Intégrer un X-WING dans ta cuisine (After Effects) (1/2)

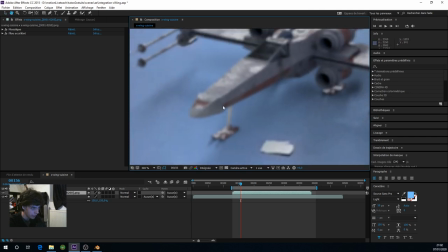(7:51)
Et ça, il y a
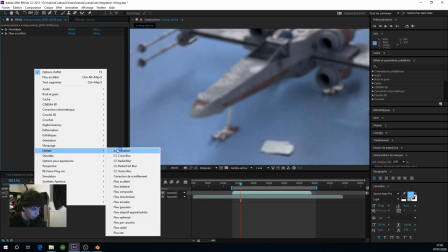(7:52)
pour ça donc du coup en français c'est netteté accentuation ou plus net je sais plus c'est
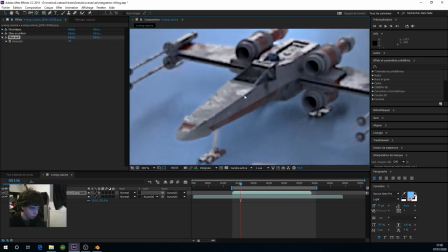(8:00)
plus net pardon c'est plus net mais en anglais c'est sharpen et donc du coup on va utiliser cet effet de sharpen pour pouvoir venir forcer un peu les
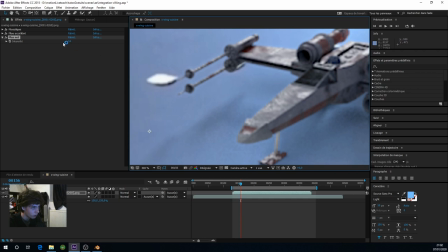(8:08)
contours pas trop trop violent on a tendance à mettre un peu beaucoup souvent mais du coup je pense que 45 c'est pas mal je vois que ça m'a l'air pas trop mal et le flou accéléré pareil je le met un peu moins fort peut-être à 0,5 et du
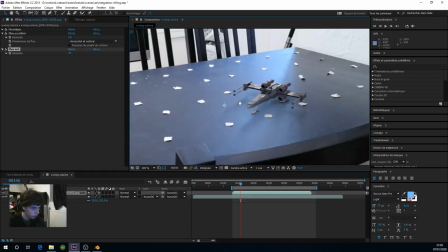(8:23)
coup le sharpen à 40 voilà du coup là maintenant on a vraiment l'impression que mon
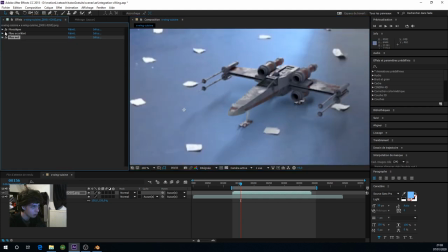(8:28)
x-wing est aussi moche que ma vidéo de base si je puis dire d'accord la mosaïque pour le rendre aussi dégueu le flou est le plus net ok alors le flou me paraît un poil violent je met à 0,3 et le plus net aussi
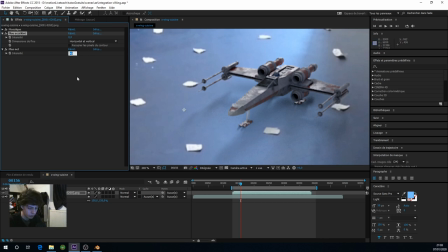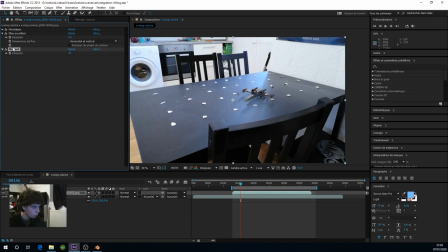(8:55)
Je pense que, ouais, plutôt 25, ça me paraît mieux. C'était peut-être un peu violent. Là, ça me paraît un peu mieux. Du coup, je peux faire maintenant, j'ai ma vidéo qui est dégradée, comme si elle a été filmée dedans.
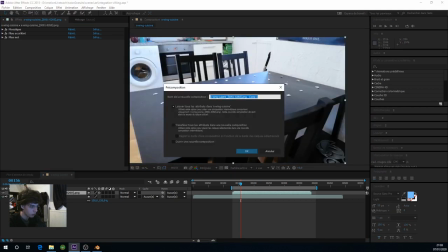(9:04)
Je vais pouvoir précomposer ce rush. Donc, en faisant CTRL, SHIFT, C, ou clic droit, précomposition. Je fais bien transferir tous les attributs dans la nouvelle composition. Et j'appelle ici dégradé. Alors dégradé, ça pourrait être un dégradé de couleur. Je vais plutôt mettre dirty.
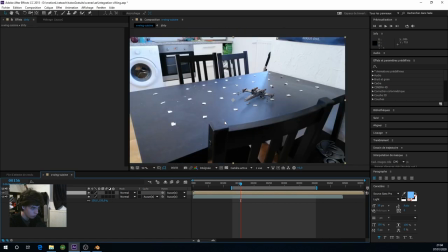(9:20)
sale, donc du coup comme si on l'avait sali. Et ici maintenant on va venir jouer sur la luminosité, le contraste et les couleurs pour qu'ils soient mieux intégrés.
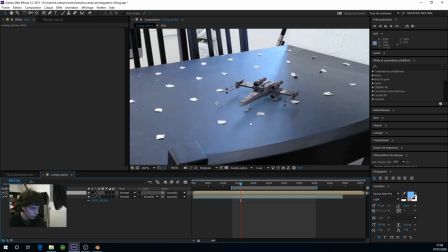(9:29)
Du coup pour ça on va prendre notre vaisseau et on va lui dire ok là logiquement t'es pas du tout dans les bonnes couleurs. Donc on va déjà essayer de chopper le contraste.
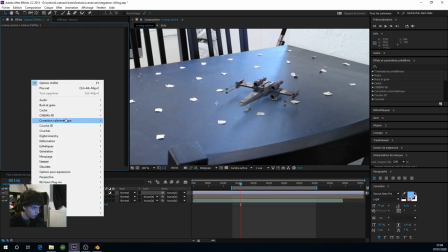(9:36)
Pour ça on va mettre un calque d'effet sur le tout et dans ce calque d'effet on va aller chercher une coloration chrométrique et teint de saturation et on va mettre la saturation à zéro.
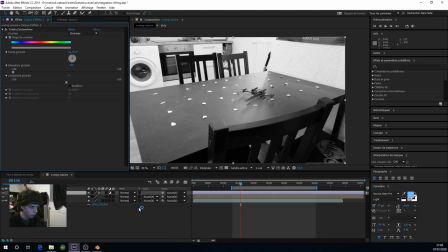(9:45)
Juste pour un autre image de base en noir et blanc. C'est beaucoup plus facile de gérer la luminosité de notre image en noir et blanc que en couleur donc du coup voilà j'ai mis en noir et blanc maintenant je reviens sur mon calque de vaisseau et je vais mettre un effet de niveau le niveau c'est la vie pour gérer la couleur par la luminosité de notre image que j'explique comment ça marche le niveau le
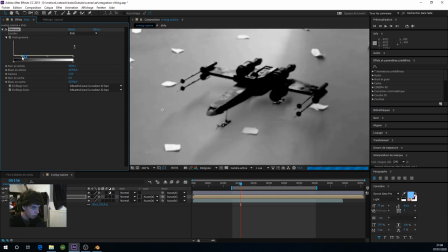(10:04)
niveau le point ici permet de boucher les noirs le point ici permet de boucher les blancs le point au milieu permet de bouger les gamins donc du coup ça augmente les blancs les non les Et la luminosité en fonction de où est ce côté, sans boucher les noirs et les blancs, c'est souvent un très bon effet. Ici, ça sert à rendre les noirs plus gris, donc à déboucher les noirs.
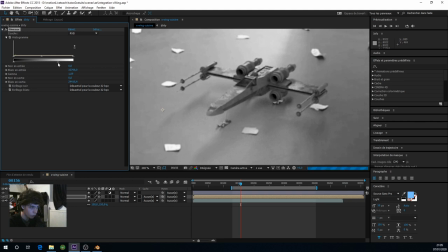(10:24)
Et ici, ça sert simplement à déboucher les blancs, donc à rendre les blancs moins blancs.
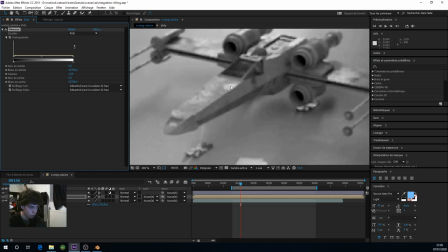(10:27)
Donc du coup, première chose que je vois ici, c'est que mes blancs dans mon vaisseau, ici, on est à 21 000 à peu près ici en blanc.
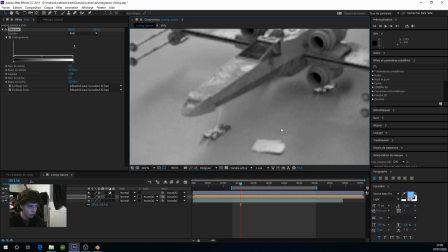(10:33)
Alors que mon blanc ici est beaucoup plus blanc. D'accord ? On est ici à presque 30 000.
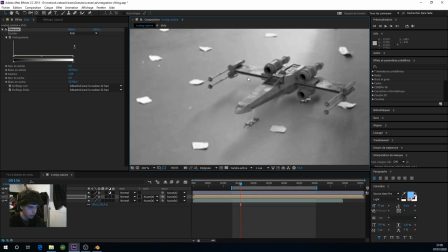(10:38)
Donc du coup, les blancs de mon vaisseau ne sont pas assez blancs par rapport au papier ici. Donc du coup, je vais augmenter les blancs de mon vaisseau.
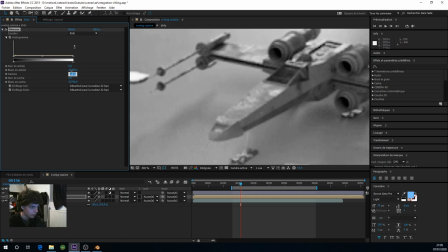(10:44)
avec le gamma, non le gamma je vois que ce n'est pas beau, ça décontraste trop. Donc on va rester à 1 et je vais vraiment cramer les blancs ici. Il faut avoir des blancs ici qu'ils soient aussi blancs, là on a 31 000, 30 000 un petit peu moins que ici.
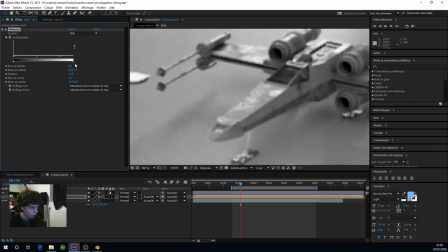(11:01)
Ça m'a l'air pas mal. Ensuite les noirs, les noirs par contre pour le coup m'ont l'air assez bien, donc du coup j'avais envie de les boucher au début mais je ne pense pas que ce soit nécessaire.
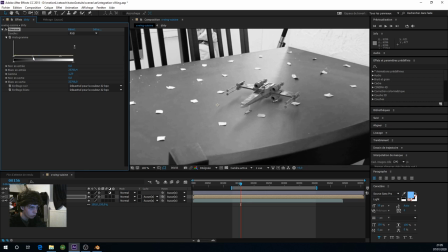(11:09)
Et du coup je vais regarder maintenant à la luminosité globale, est-ce que j'ai besoin de retoucher ou pas. Je pense que globalement, on est pas mal. L'idée, c'est que ça match, parce qu'on ait vraiment l'impression que le truc est dedans. Ok, mais sinon, ça m'a l'air bien et les ombres ont l'air cohérentes par rapport à ce que j'ai.
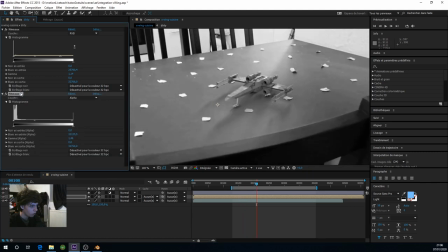(11:24)
Je vais regarder quand il décolle pour voir un peu. Ok, maintenant, deuxième chose, on va essayer de forcer les ombres.
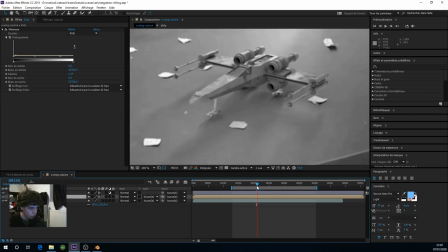(11:30)
Parce que là, je trouve que les ombres sont un petit peu pas assez claires. Tu vois, si je regarde cette ombre-là et l'ombre du papier ici, elle est un peu claire par rapport à mon vaisseau. Du coup, pour cela, on va réutiliser un niveau ici. Donc,
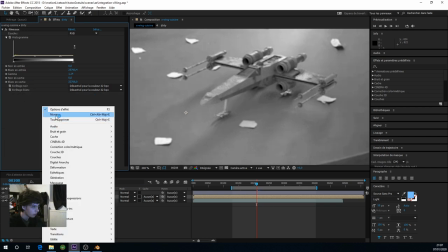(11:43)
je refais un niveau ici. Et dans mon niveau ici, dans RVB, le toucher à l'RVB, je vais seulement toucher à l'alpha.
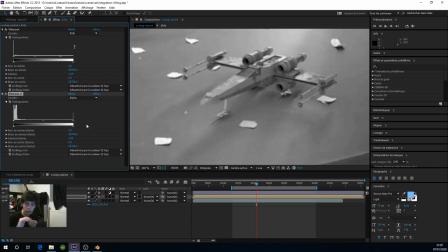(11:50)
Parce que rappelle-toi l'ombre. L'ombre de notre vaisseau, ce n'est que de l'alpha en fait. C'est du noir et c'est de l'alpha qui vient taper sur du noir. Rappelle-toi bien de cela.